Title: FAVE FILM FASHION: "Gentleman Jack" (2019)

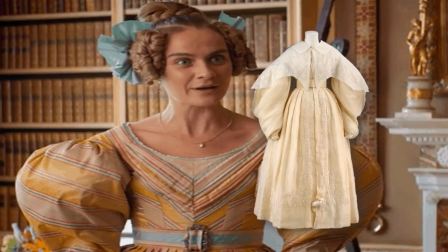(8:20)
And I gotta be honest, I don't love this. I never thought the 1830s aesthetic and the pelerine and the sleeve plumpers would ever come back, but oh look,
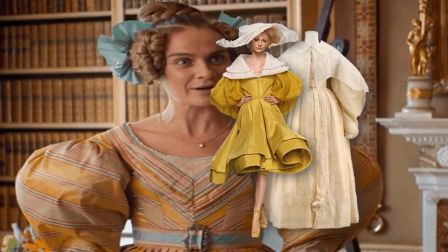(8:33)
they've had their moments, at least on the runway.
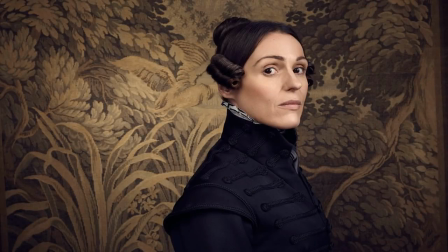(8:37)
Let's look at Tom Pye's vision for his costumes for Anne Lister, Sir Anne Jones.
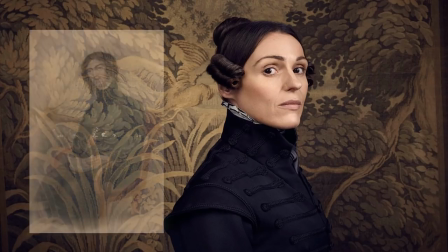(8:44)
He based her wardrobe on the real Anne Lister,
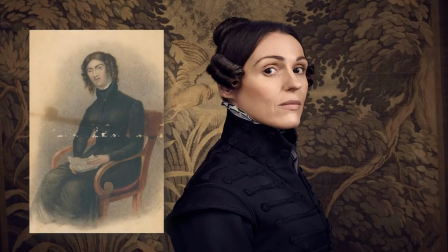(8:49)
on the few portraits that exist of her, and from her diaries.
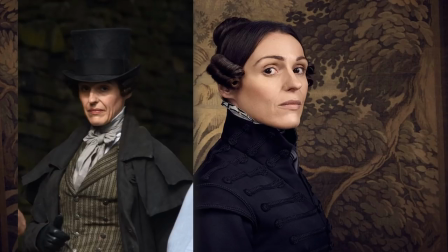(8:55)
Naturally, a lot of this is based on menswear of the 1830s. She dresses almost exclusively in black or dark tones, as did all men of this era.
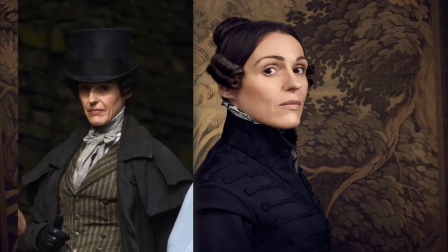(9:08)
He said in an interview that he originally tried putting her in pantaloons, but that it didn't seem right. It seemed too far-fetched. This takes place in Halifax in the 1830s. No woman would have worn any kind of trouser or pantaloon or breeches,
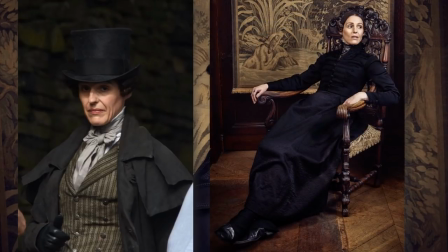(9:25)
so he put her in skirts, as the real Anne Lister wore.
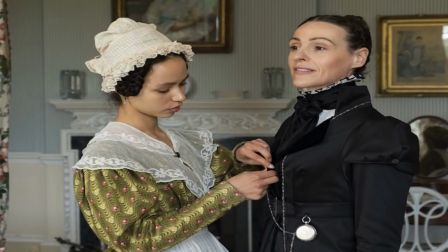(9:30)
There is so much attention to detail in the wardrobe for Sir Anne Jones. I really think that Tom Pye was definitely looking to Beau Brummel a little bit earlier for inspiration. Fob watches and velvet trim and neckerchiefs.
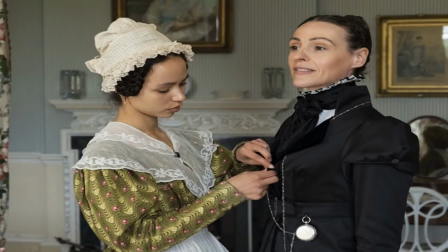(9:50)
A lot of the garments were actually drawn from Anne Lister's diary, for example. She spoke about wearing her spencer, and so he designed her a spencer.
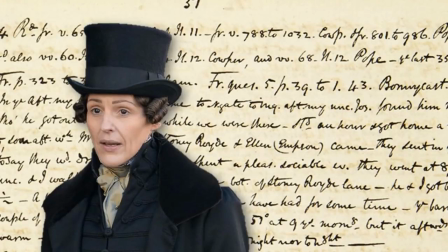(10:00)
Mr. Pye did admit in an interview, though, that he cheated with Anne's signature top hat because the real Anne Lister did not wear a top hat.
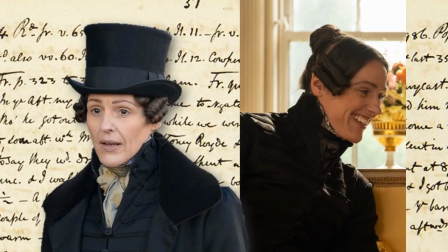(10:12)
Evidently, she wore a flat black velvet cap, maybe something a little bit like this,
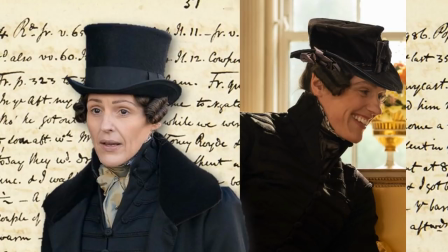(10:19)
but come on, the top hat is so iconic and eye-catching. And Mr. Lister said he didn't feel he was being entirely anachronistic because he looked to images and etchings of the ladies of Llangolan,
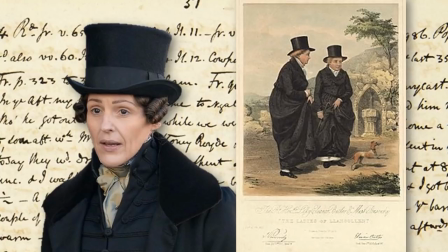(10:36)
a famous same-sex couple of the same era who were famous for wearing top hats.
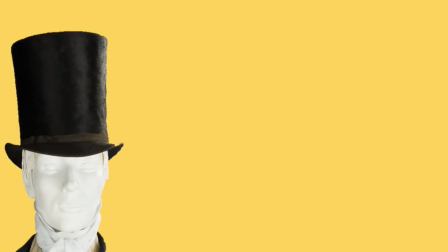(10:44)
Speaking of top hats, did I ever share with you my theory about top hats, toppers in the 19th century? Well, of course, Gentleman Jack is set in the 1830s before top hats got this tall, and certainly before they got this tall,
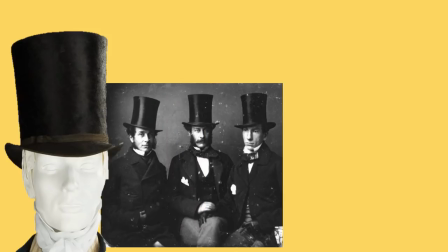(11:00)
why did men, these industrialists, wear these tall top hats? I have a theory. Tell me what you think. Again, it goes back to the Industrial Revolution.
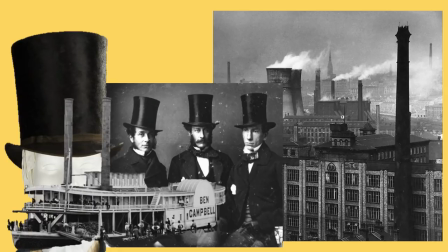(11:12)
The chimneys smoking from factories. Funnels on steamships, on steam trains.
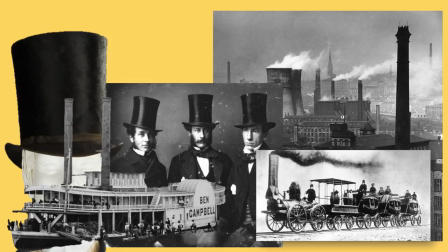(11:21)
I really think that the top hat subconsciously evoked chimneys, funnels, steam, the Industrial Revolution. What do you think?
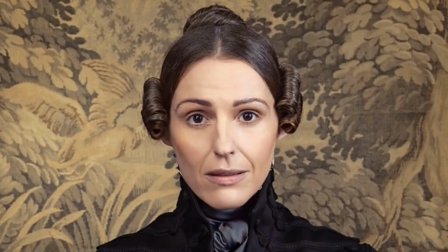(11:33)
Let's talk about the hair and makeup in Gentleman Jack. The makeup designer was Lynn Davey and the hair designer was Sue Newbold, and they did a fantastic job,
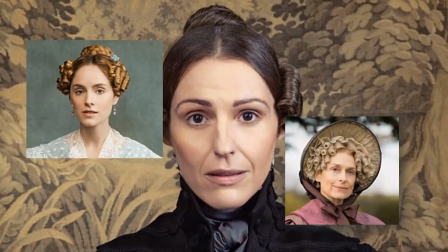(11:44)
including the addition of artificial ringlets and curls. Artificial hair was a big thing in the 19th century. I always think it's sort of funny when you look on YouTube and you find young girls giving tutorials on how to get 19th century hair,
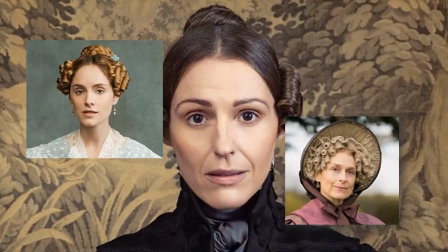(12:01)
and they go through such pains to get ringlets and all of this and these complicated updos, when in fact so many women wore fake hair in the 19th century. Dickens writes of it, sort of the precursor to my dollops in a way.